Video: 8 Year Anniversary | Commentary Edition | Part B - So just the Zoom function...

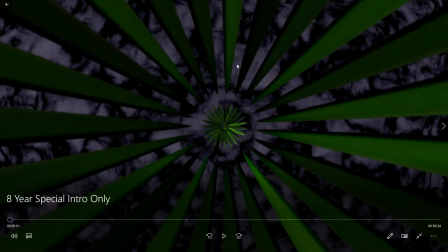(4:09)
It has this weird fucking trippy tunnel effect, which was quite nice.
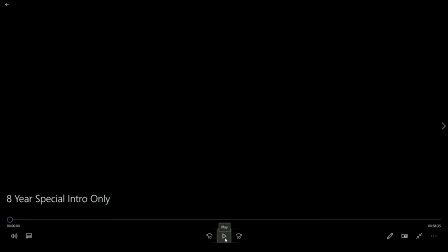(4:16)
And what you can do is, of course, if you know where you need your zoom level to be, and you know that 1 is the fucking weird one, basic animation keyframe principles are you make it 1 and then you make it the value you need,
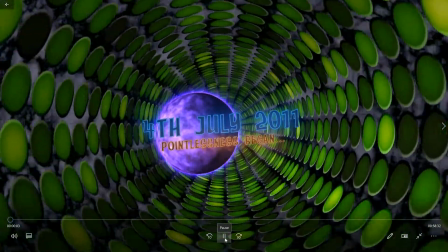(4:35)
which gets you and then you just go back to standard moving the camera along the tunnel.
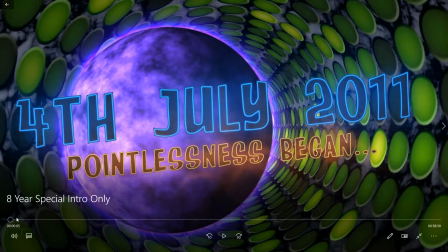(4:43)
And I was very pleased with that. It's a very strange effect.
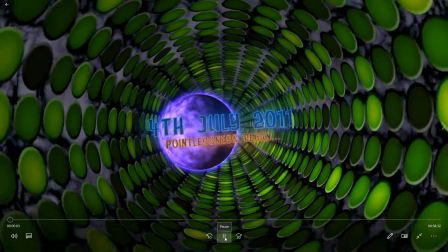(4:50)
Yeah.
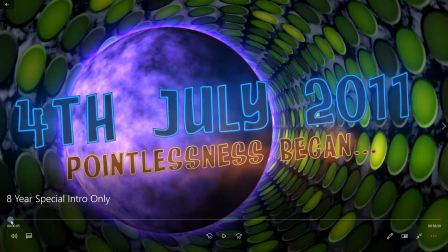(4:52)
But, yeah, strange but visually pleasing, especially if you add, and a little fun fact, these are pretty much all, I think,
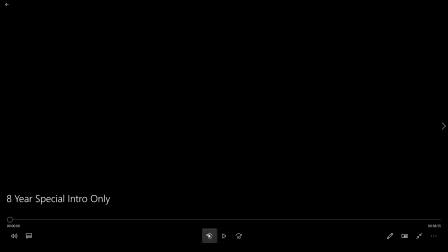(5:02)
The music I did get from the YouTube audio library, because I figured it was probably the easiest place to get music,
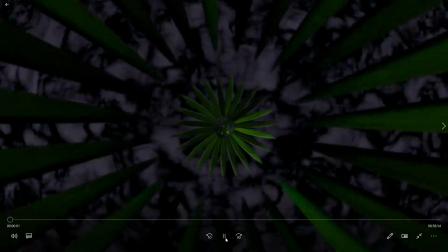(5:07)
and I quite liked the trippy space dance techno vibe.
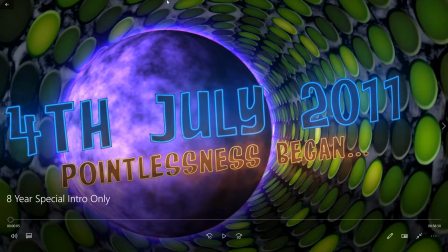(5:13)
Was quite nice for this sort of trippy space tunnel. It wasn't. I mean, it sort of accidentally became like a trippy space tunnel, because it was sort of almost like, okay, this is kind of like Doctor Who Vortexy style thing.
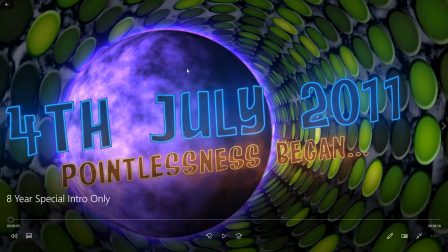(5:27)
I'm heading down, and then I found the spherizing planes, and it went, oh, it's planets. Oh, it's planets, right? We're definitely going trippy space technique somewhere along the line, and the music was incredibly apt for it.
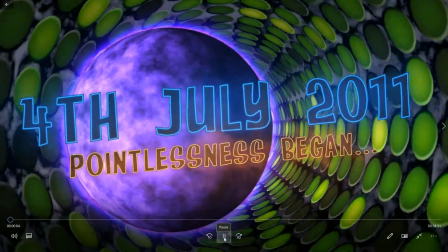(5:44)
I think what I did was this is the beginning of the track really sped up, and then when it sort of, hang on, I can't hear the point now. I edited it so well.
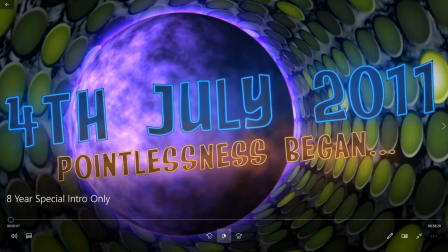(5:58)
No, I definitely can't. Wow. Okay, maybe I changed my mind. I don't know.
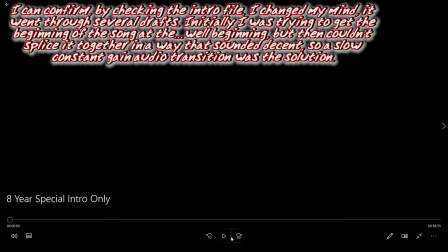(6:05)
I must have changed my mind and didn't leave that cut in.
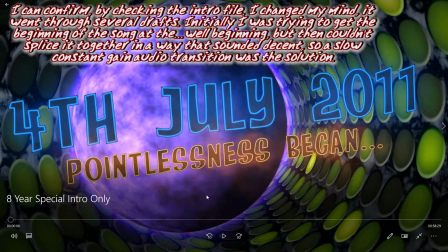(6:12)
I mean, that's too smooth. There'd be evidence if I'd fiddled around and cut into it.
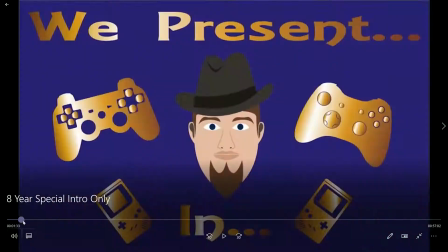(6:18)
But essentially what I did do... I went a little bit too far there.
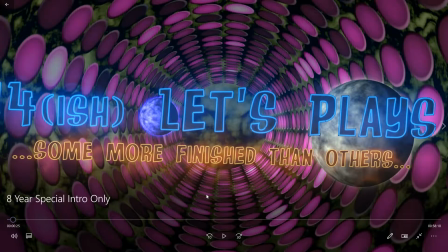(6:25)
What I often do with the music is I pick a point in the music and then time it to a specific event. And for this one, it felt natural to get that sort of lowered
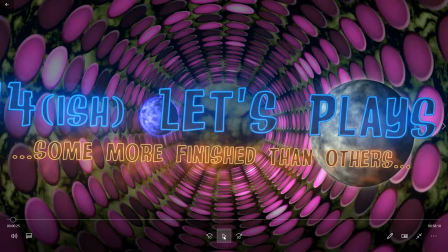(6:38)
tempo for the final sort of 8-year anniversary frame.
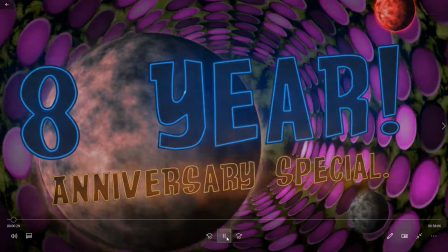(6:46)
So essentially then I just tracked it back,
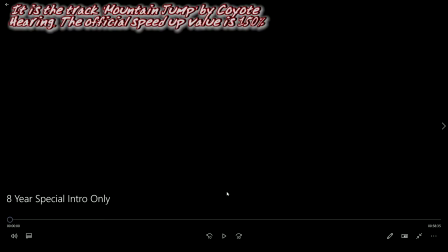(6:49)
and I think it's I can't remember the name of the track off the top of my head whatsoever, but it was sped up to about 150 to 200%.
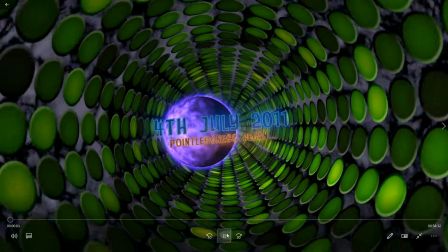(6:56)
So it's actually, 1.5 to 2 times as fast as it's supposed to be, but it does make for a sort of trippy space tunnel nicely.
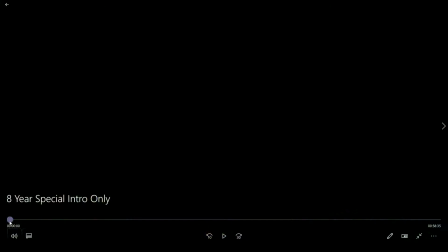(7:06)
Now, what else was I going to say? I think it was something else to do with this. Oh, the sound effects was what I was going to mention.
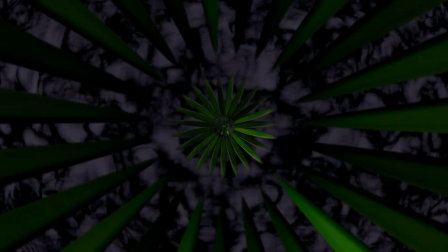(7:12)
The whooshes, that I think was a YouTube one that I just looked up, Space Effects.
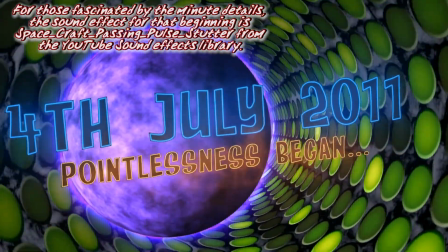(7:18)
But that whoosh and the
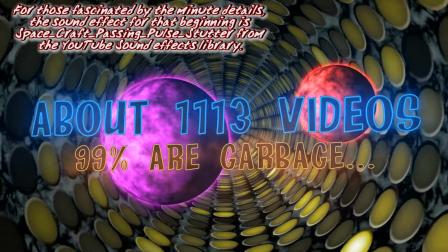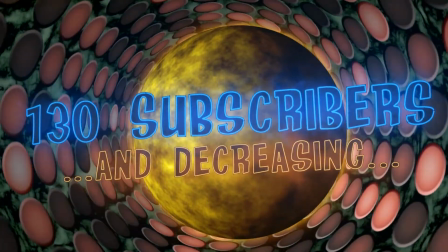(7:26)
whoosh. It's okay if you're supposed to be reading it. It's not so good when you're just waiting for the sound effect.
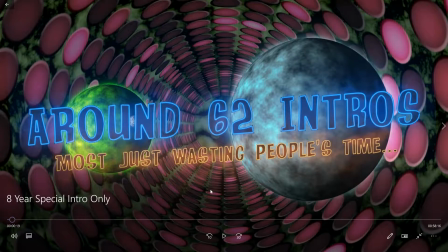(7:31)
But those whooshes are actually the Millennium Falcon, for those of you interested. Because it went well with the spacey theme, and oh no, I shouldn't be using other people's sound effects.
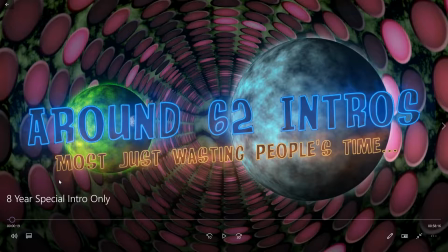(7:45)
But what can I say? A nice whooshy engine passing by from a Millennium Falcon really went well. So I went, fuck it. I don't actually earn any money off of this, so I need to be less flippant regarding copyright rules,
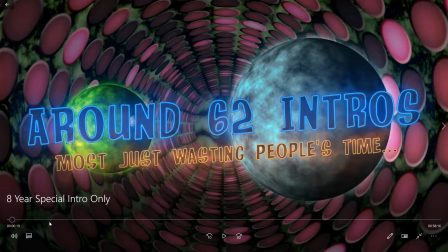(8:02)
as is seen throughout. I've gotten better over the years, but I'm still slightly flippant. Is there anything else you want to say about this intro here? No, I don't think so.